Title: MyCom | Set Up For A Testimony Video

Hey, Steven here with another MyCom tutorial. Today we're going to talk about setting up the right location for your next testimony or interview shoot. Let's go.
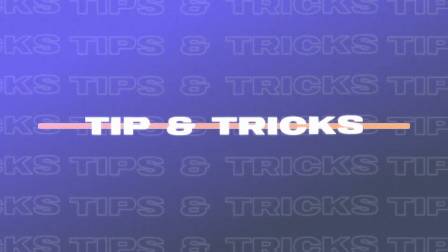All right, so today's going to be a little bit different. It's going to be kind of a come with me as we set up type thing. But the first thing I want you to know about setting up interviews is something I learned in high school from my TV teacher. So Miss McKamey, if you're watching this, shout out to you, but never interview in front of a wall.
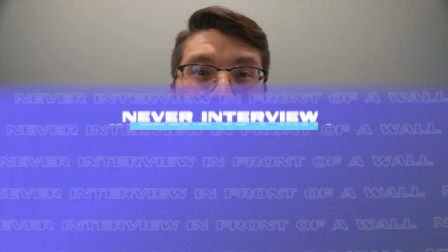(0:33)
It's boring, it's flat, and it doesn't really tell a story. So even in this situation, I'm in a hallway.
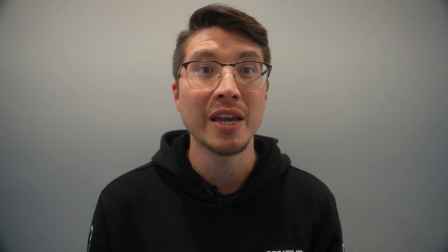(0:39)
If I were just to turn the camera and pivot the camera just a little bit, you'd be able to see a lot more.
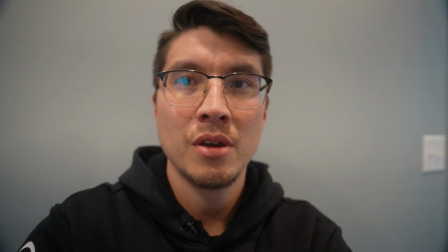(0:44)
So let's see what that looks like. So here we go. We're just gonna turn a little bit here.
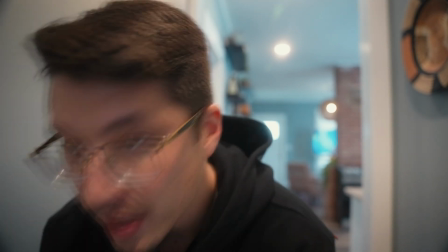(0:49)
And now, same hallway, just pivot a little bit, and now you can see all this depth in the shot.
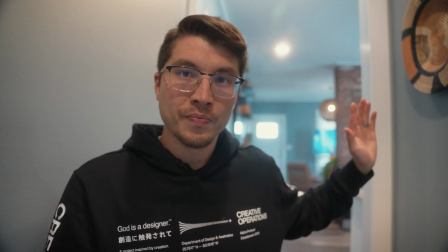(0:58)
So that's really what we're looking for, is this depth back here.
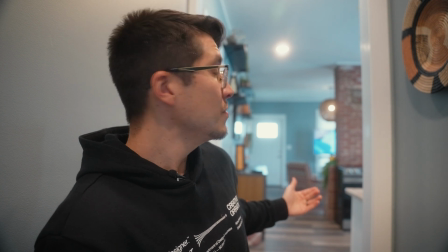(1:01)
So really having depth in your shot just gives your image a lot more character, and it's able to tell more of a story.
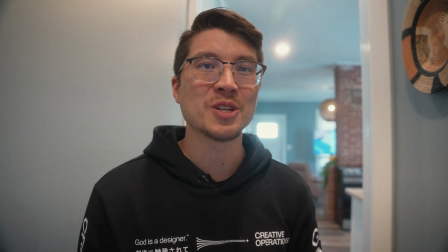(1:08)
So that can be a double-edged sword depending on where you are and what you want to show. But for the general rule of thumb,
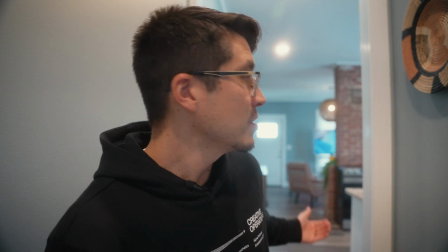(1:16)
never interview directly in front of a wall, but have something for your viewer to kind of take in outside of your actual subject.
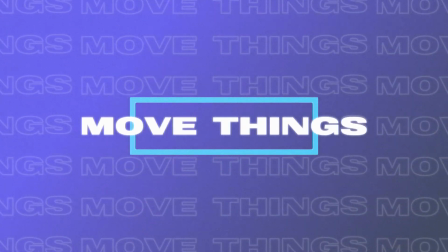(1:22)
All right, so rule number 2, if you're in a situation where you can move stuff around in your environment, go ahead and move it around.
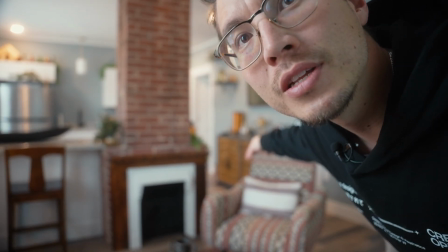(1:30)
So for instance, right here, we're gonna move this chair because I feel like it just clogs up the scene a little bit.
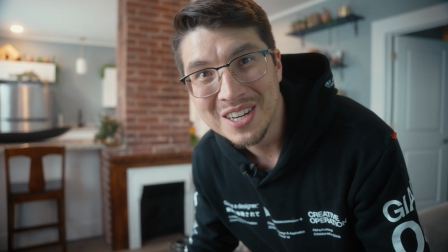(1:37)
So we're gonna move that around. Obviously, if you're in somebody's home, you wanna make sure you have permission, or if you're in a business, make sure you have permission to move stuff around.
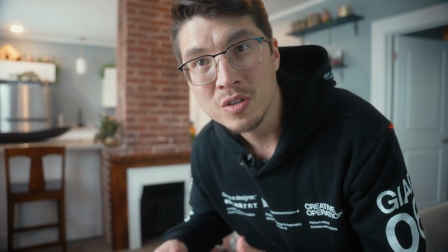(1:43)
But for most places, they're cool with it. So just ensure that everybody's cool with it and then get to moving.
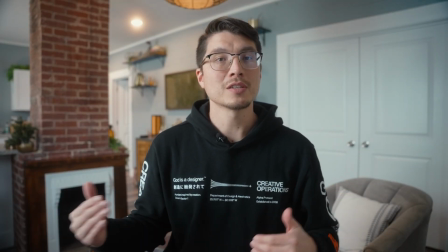(1:51)
All right, so now that we have our frame set up and everything's in place where we need it to go, we're gonna start bringing in some of our lighting.
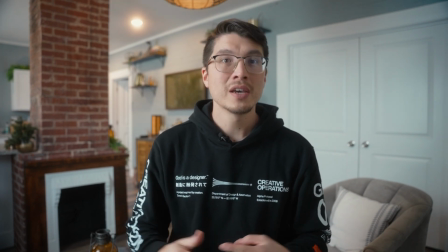(1:59)
Now, I understand lighting can be expensive and it can be, you may not have all the resources,
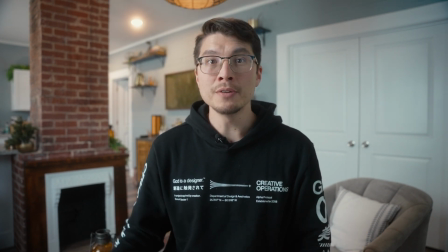(2:04)
but right now, even as it stands, I feel like the lighting here is pretty good. We have a window right here, which I can show you here in a second.
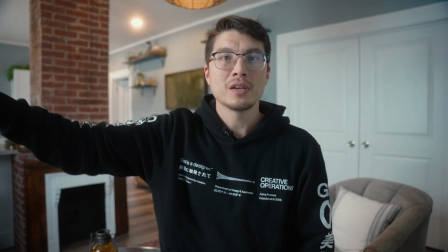(2:12)
So we have a window right here that's bringing a lot of natural light in. And so with natural light, the thing you have to look out for is cloud variance.
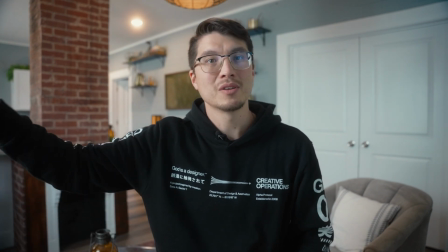(2:20)
If it's a sunny day or a cloudy day, the sun can come in, it can cause a lot of differences in exposure on your image.
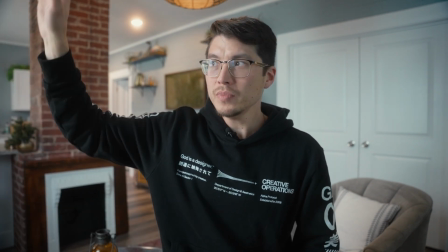(2:27)
So what I like to do is I like to close down all the natural light that's in the room.
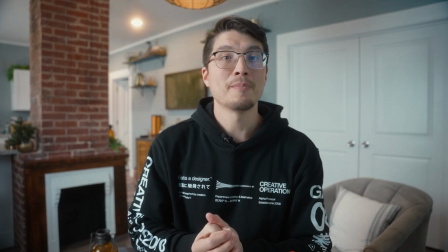(2:32)
I know that can be woo-hoo. But what I like to do is to control the light as best as I can.
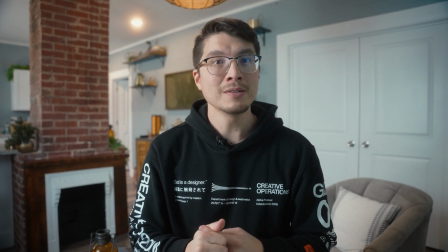(2:38)
And the number one thing about lighting is make sure you turn all the house lights off.
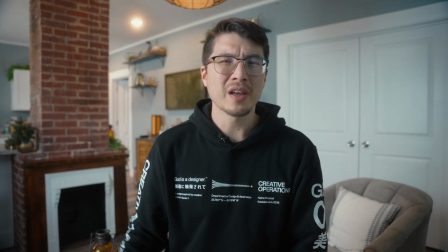(2:42)
A lot of times they can be ugly colors and just at weird angles and provide lots of just weird casts and shadows on your image.
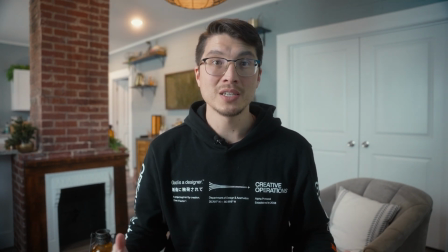(2:51)
And so what I like to do is to control as much light as I can in the scene. And so the first step to do that is to turn off all the house lights.
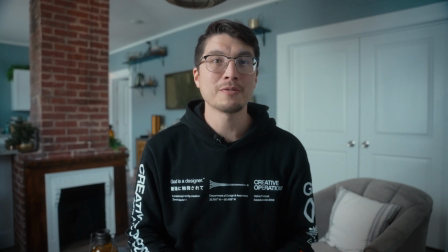(3:01)
All right, so now that the house lights are taken care of, I feel like this gives the image a much better balance.
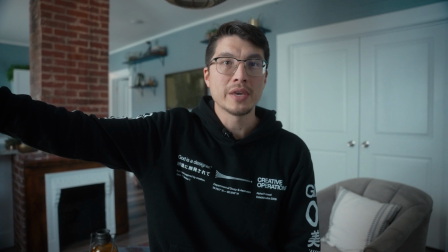(3:06)
There's only one light coming in, and that's the natural light through the window.
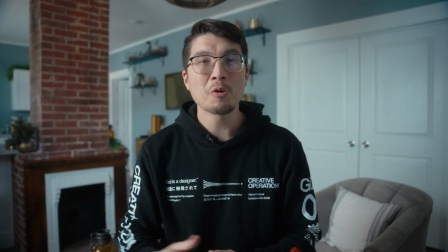(3:10)
And that's something that we can either keep for now, or we can close the blinds and be able to control more of the lighting.
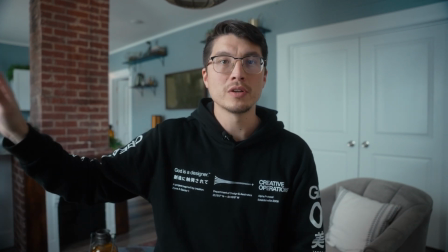(3:16)
So for now, for this instance, I'll go ahead and keep the I'll go ahead and keep the blinds open.
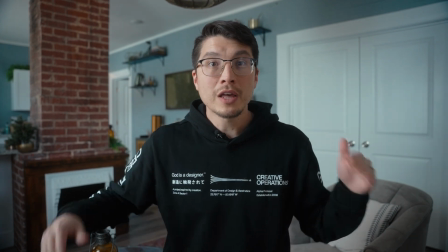(3:22)
That way, you can kind of see what it looks like with just natural light. So now that we turned off all the house lights, the next thing we need to worry about is audio.
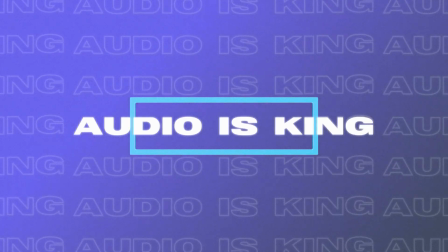(3:30)
So audio is arguably the most important part of any testimony, of anything, really any video. If you have bad audio, how quickly are you to turn it off? Versus, we see bad video all the time. I mean, look at the rise of social media, everything going on. There's horrible video, horrible angles, shaky cameras. We're all used to it at this point. But if you have bad audio in your video, then how quickly are you to turn it off? How quickly are you to not want to listen to it? How quickly are you to want to go to the next thing because you can't understand what's going on? It sounds really echoey or it's just bad.